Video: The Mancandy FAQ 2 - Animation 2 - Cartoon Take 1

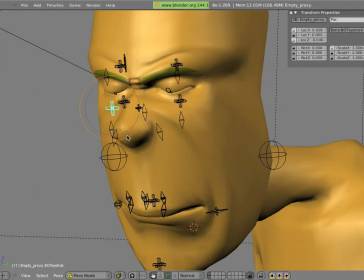(16:22)
can decide that he looks a little bit down in this pose too as he's closing his eyes let's increase the tension of the eye close by squinting his eyes like that we can actually even change the attitude of the closed eyes
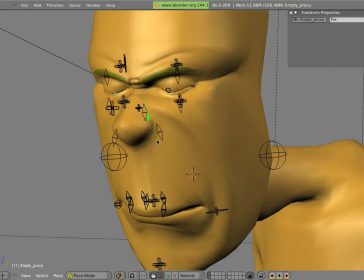(16:41)
pupil doesn't matter so much with eyes closed by playing with this so instead of having him looking like he's sleeping having looking like he's really pushing his lower eyelids up see that really changes
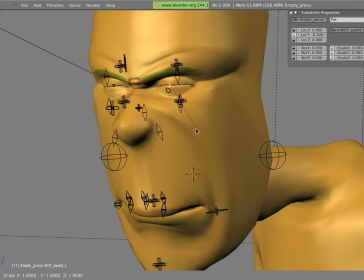(16:56)
the feel of those closed eyes just having those in the kind of opposition like that we can even distort his eyes mesh so like they're just ever so more scrunched here
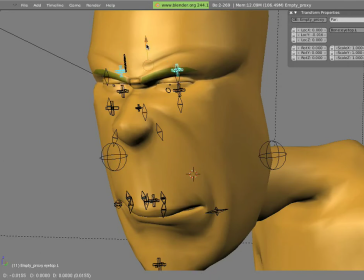(17:15)
you can really push that in deform the face really be nasty to his face here a little bit like
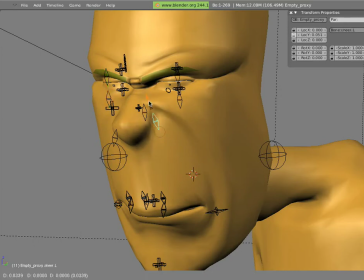(17:30)
that get his snarlies up in there too can pull these up a little bit so
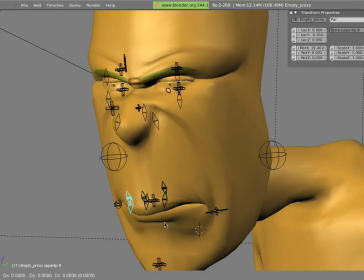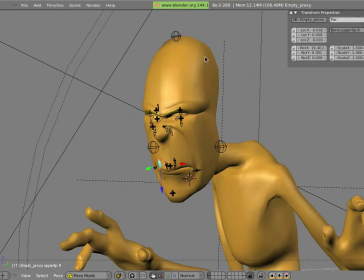(17:51)
if really accentuate that that expression and we can even do cool things like squash his whole head down and to keep that squash that volume preservation will pull it out at the same time I
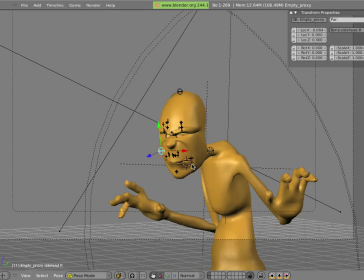(18:14)
already got his neck and so that's kind of a and we can make his mesh to get it responsive a bend hit shift O so you don't have to worry about that shift space and we get back to our normal view
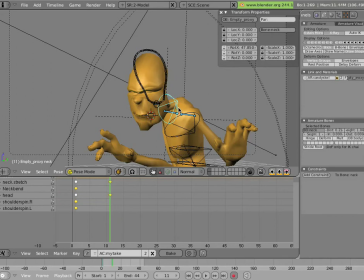(18:31)
and we can tweak the the torso and neck a little bit have the neck swing his head a little bit away from the thing that he saw so sort
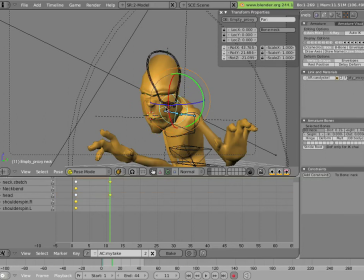(18:50)
of really push this expression and I kind of generally try to get everything keyed on all of these frames so we can cock his
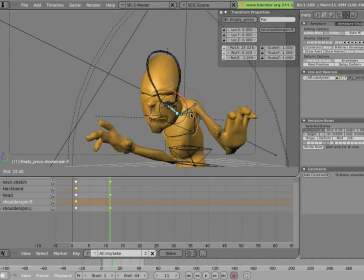(19:06)
get his shoulders shrugging a lot too because that kind of makes sense like he would pull his shoulders up in this pose I'll key this even though I don't think I need to do anything to it in this phase and try to get everything keyed in every pose basically and that kind of
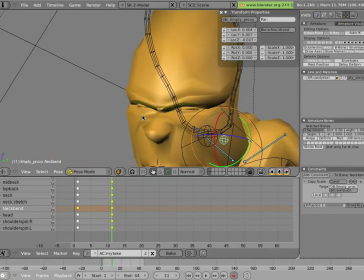(19:22)
works so that could be our kind of down
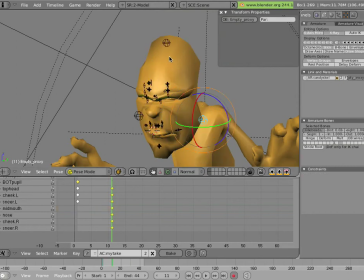(19:29)
pose right here There is nothing to stop you from thumb nailing these two on pen and paper, if that's what helps. I'll key the pupil, notice I hadn't keyed these in this pose,
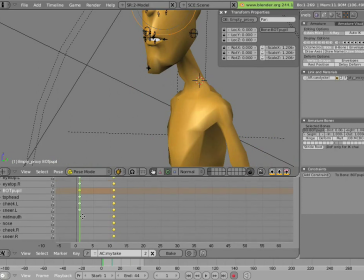(19:48)
so there are no keyframes for the mid mouth, nose, cheek, left, right and sneer. and so I'll just Alt-R, Alt-G,
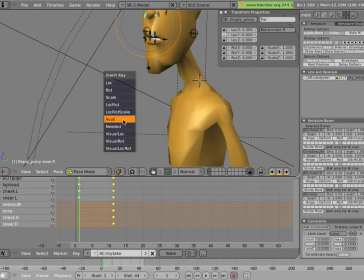(19:59)
and Alt-Scale them, and key them here, so that I don't inadvertently change the expression. That's why I said I like keying everything in this mode, so that you really know that nothing's going to change for each pose.
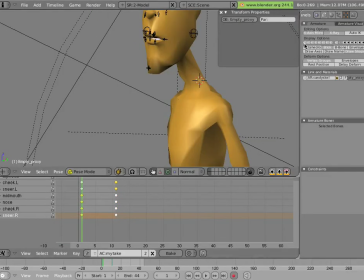(20:14)
So you can go ahead, you can shift face on your action too, like that, to check it like that, and just go ahead if you want, and have a look at it. The only exception is the feet. I'm not going to really animate them between those things. They're going to stay on the ground. We can't really see them.